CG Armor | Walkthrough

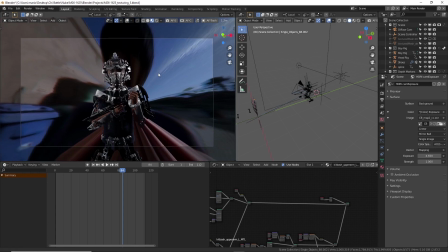Anyways, we will get into the lighting instead of the texturing too much.
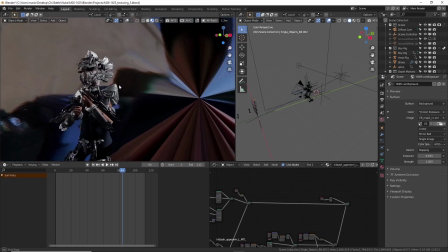So the lighting is lit with an HDRI. So if I like move around, you can see this HDRI.
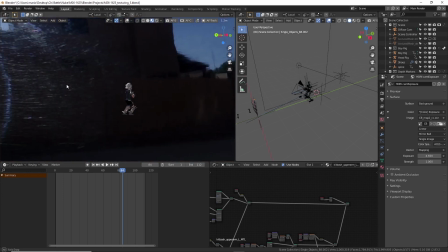This is kind of lagging a lot. Yeah, I just shot it with a chrome ball.
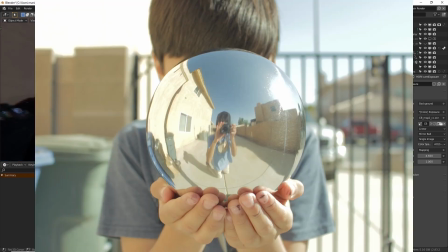So here is the chrome ball right here, as you can see. And I just shot like bracketed exposures.
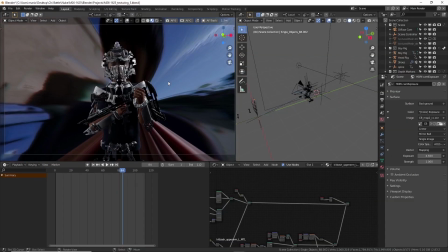So I did have to tweak like the color temperature and the brightness and stuff of the sky in the HDRI, actually a nuke.
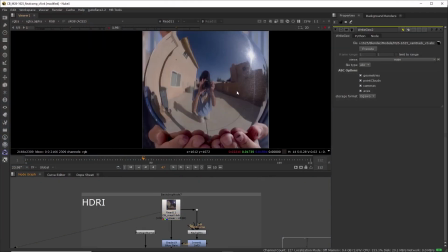So the HDRI is here. So here's the chrome ball.
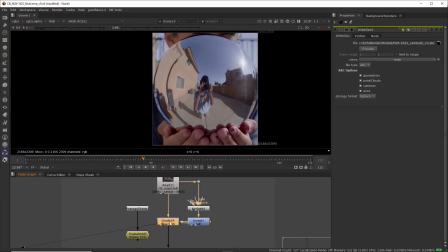And then I did like some color grading on it, specifically like the sky, like you can see the sky specifically is changing.
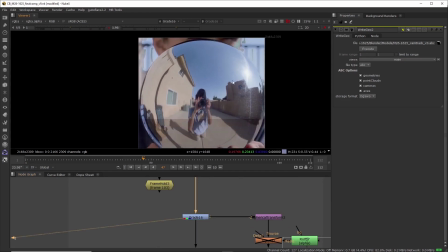And then a little bit more grading for the color temperature.
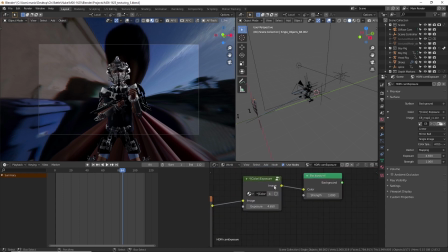One thing to note is that you'll see that there is an exposure node here. I downloaded this online somewhere, but this exposure node is like up by like 4.650.
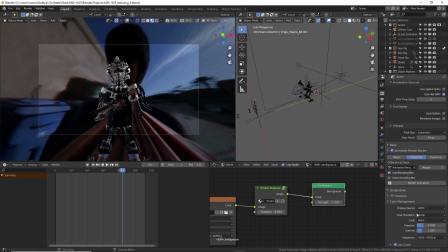And the reason that is because if we go over here and we go down to color management, my exposure is down by like -5. And the reason for that is because I lit this with a sun lamp at, let's go to the sun values.
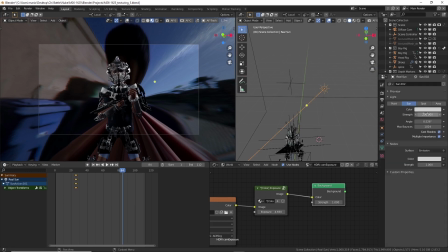The sun lamp is at 200, and that's a really high number. So like if I bring this back to 0, you're gonna see everything is just completely blown out.
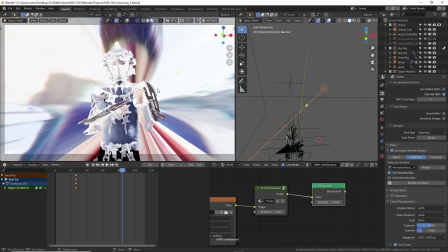But a while back,
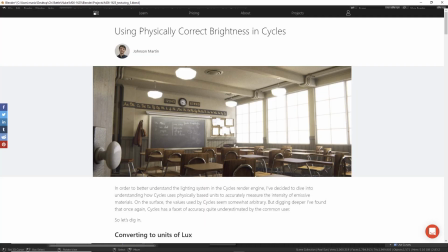I actually saw this like article that was explaining how like you should use realistic values for the lights in your scene. Then sometime later,
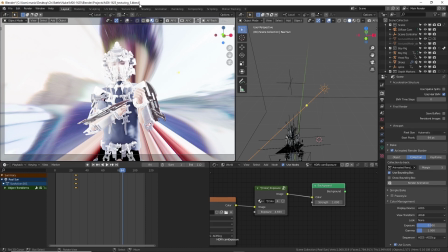I saw a tutorial from Jonathan Lampel also explained like the same thing as this one article that I had seen. But anyway, yeah, that article was the reason why I started even doing this in the first place.
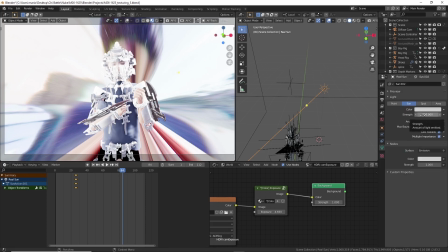The sun is at 200 because according to that article, that's kind of like in the ballpark of like how strong the sun would actually be and like whatever these blender units were. The HDRI also is like, because this exposure is so high, it's pretty bright as well. If I didn't have this exposure node, I probably would have put the strength up to like 30 or 40.
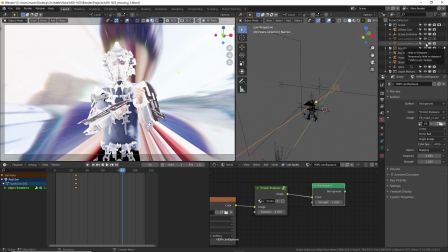What it's doing is pumping all this light into the scene and it's bouncing around.
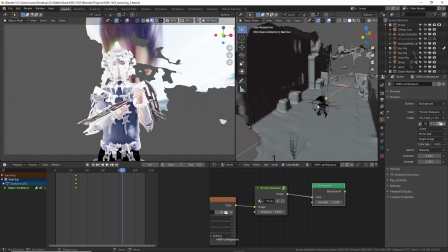So because the lights are so strong, it's actually going to look different in your render. If the sun was only at like 1 or something, this would not like bounce around as much as it does. But because it's like so high,
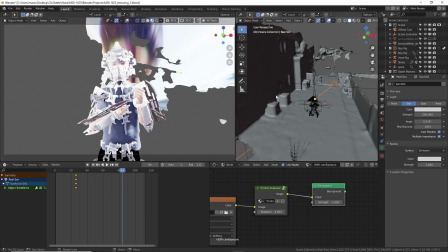it bounced all over this scene right here and just made like really realistic lighting.
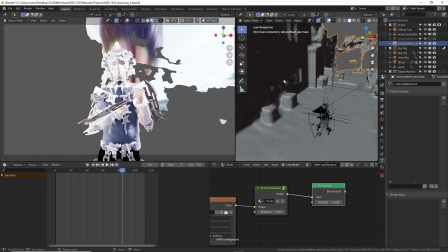You could see one more light right here, and that's like a big old area light. Let me go ahead and hide this real quick.
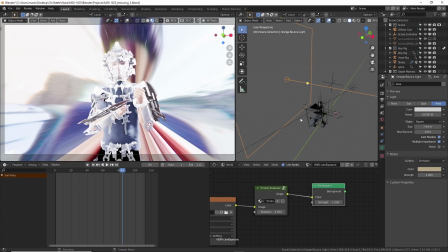This area light is just orange, and what happened was there was like not enough bounce on the side over here. Let me bring back the exposure.
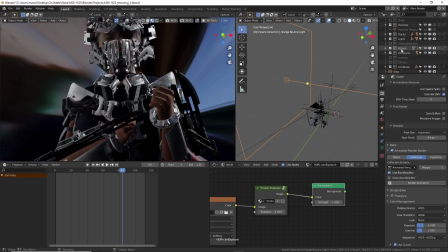All right, there wasn't enough bounce right here on the side. So what this light did is it just went ahead and gave me a little bit more orange bounce.
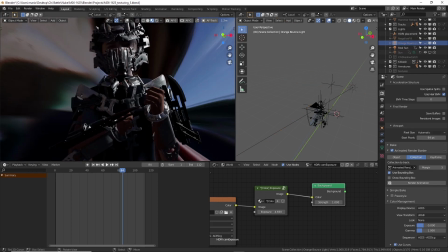So if I turn that off, it's like really dark on this side. But in real life, this was actually bouncing light a lot. I don't know, but like Cycles just wasn't bouncing enough light. So I added this area light right here to bounce back a lot of the orange light that was missing.
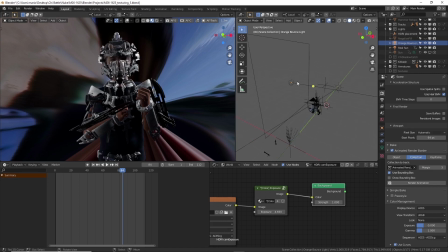So that's why this is here to act as like bounce light. But yeah, the way that I got to -5 was actually, I have the photographer add-on. So if we go ahead and go to the camera and we scroll down,
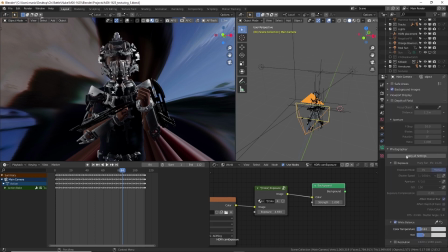we'll see photographer here, and it's off right now, but in another project, I had actually like set the white balance and I set the exposure based on my actual camera settings. So like right here, you'll see how it says 1/1600, and then f3.5 ISO 100.
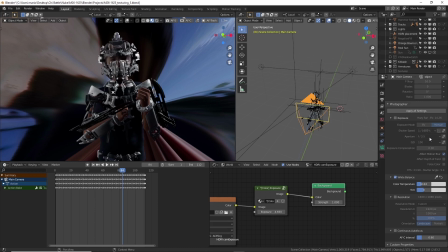So these are actually like the settings in my camera when I was recording this. And that's why it's set that way. And because of this, it set my exposure somewhere around -5 point something.